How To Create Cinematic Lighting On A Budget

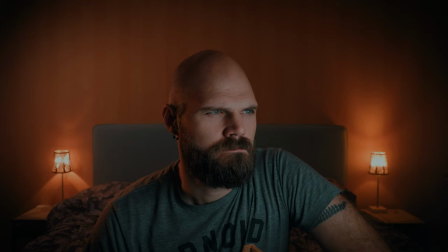0:00 So you want to go from this to this. Let's break it down.
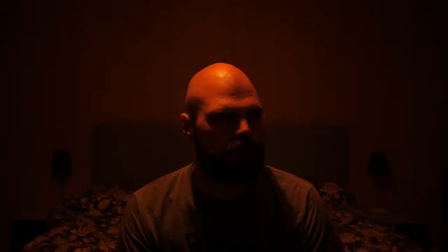0:07 Right on. First I turned off the bedroom light.
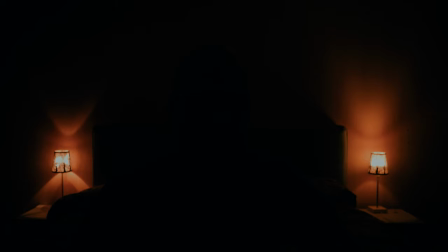0:12 Then I turned on the so-called Tungsten Practicals. A pretentious way of just saying normal household lights that are warm.
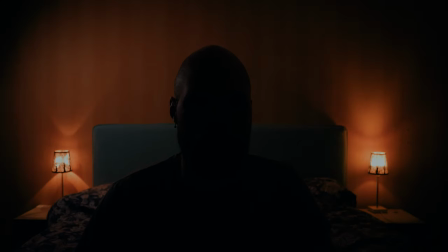0:21 Then I added a daylight balanced light pointing towards the wall. An additional little light from the side to separate me from the background with a warm 2,500 Kelvin temperature.
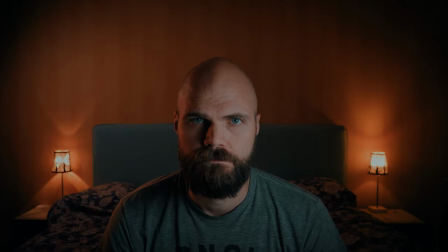0:32 And finally a soft key light. Oh, I forgot. HAZE in a CANEZA!
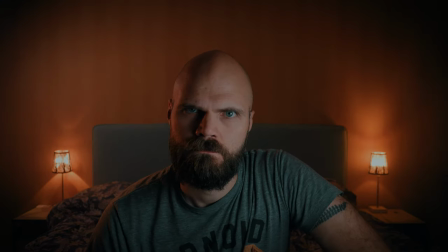0:41 Haze is not a must-have, but it's fun. Here's without haze.
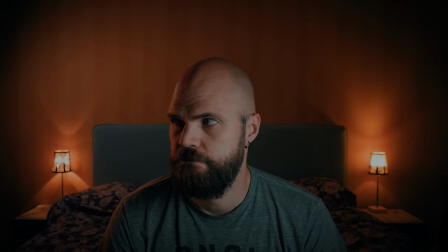0:47 You can see that the highlights are a bit harsher. A general more contrasty image, which is totally fine.
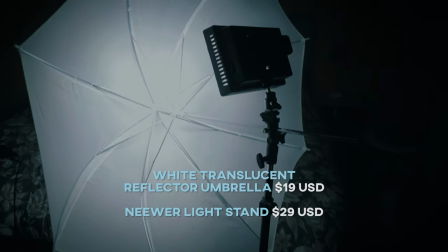0:53 For the soft key light I use the umbrella diffuser which is an easy portable way to soften any type of light.
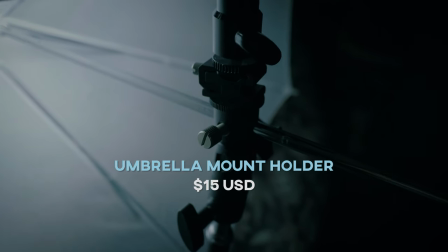1:01 The LED light panel itself seems to be discontinued but there's plenty of other options out there.
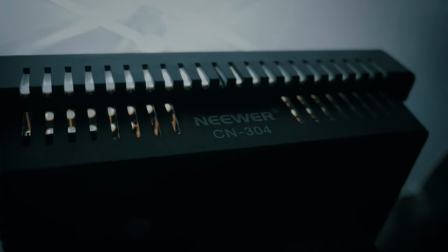1:06 It's just a daylight balanced LED panel with a total power of 18 watts.
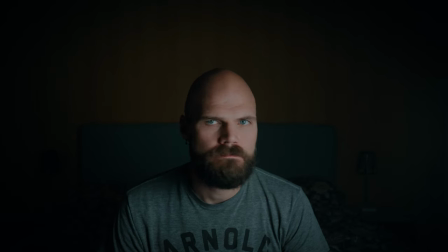1:12 So with diffusion... without diffusion...
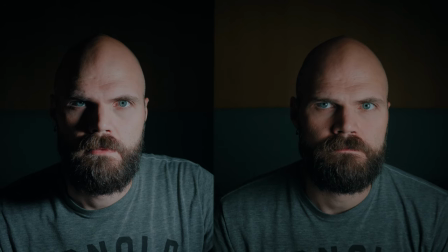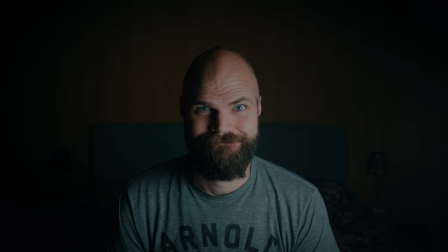1:24 A downside with this type of diffuser is that the light spreads everywhere. I usually address that with a black t-shirt or something.
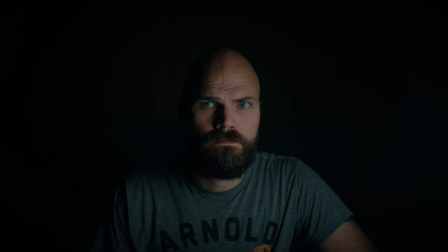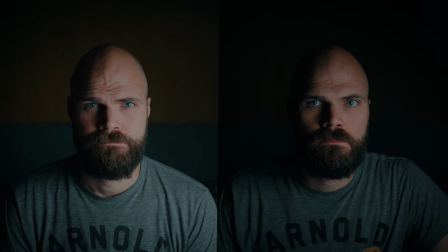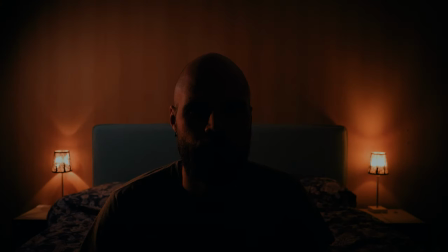1:42 Let's get on with this mighty video. As a backlight I use a very cheap RGB light which is more known as the Ulanzi VL49.
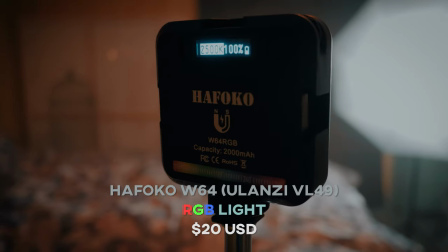1:50 I guess this one is better because it has a higher number. It has 7 more lighting effects at least.
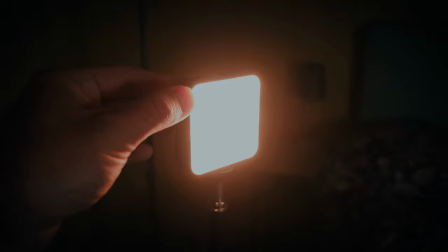1:56 It has bi-color RGB.
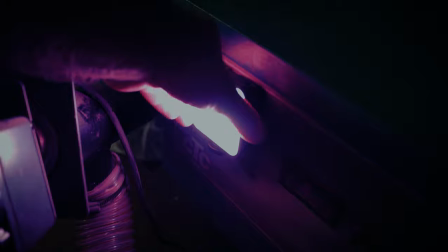1:59 lighting effects and a built-in magnet which kind of works but not really.
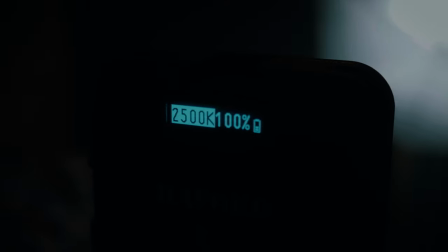2:07 I used the bicolor mode at 2500 Kelvin to match the warm tone of the practical lights.
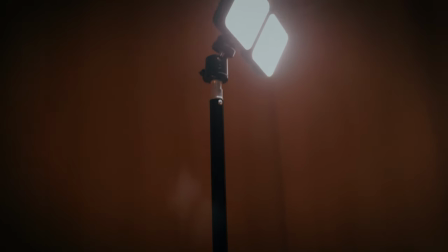2:13 As a background light I used two additional half focus. You can connect how many lights you want with the hot cold chew things.
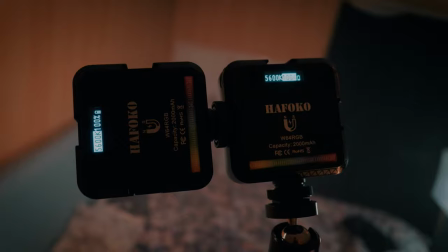2:21 I used the bicolor mode at 5600 Kelvin to balance out some of the orange tones.
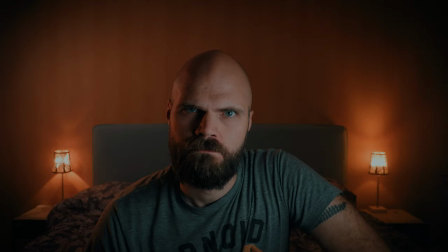2:26 Here's the scene without the practical lights and now they're back hope this video was kind of useful or at least semi useless give me them thumbs up yo hejdå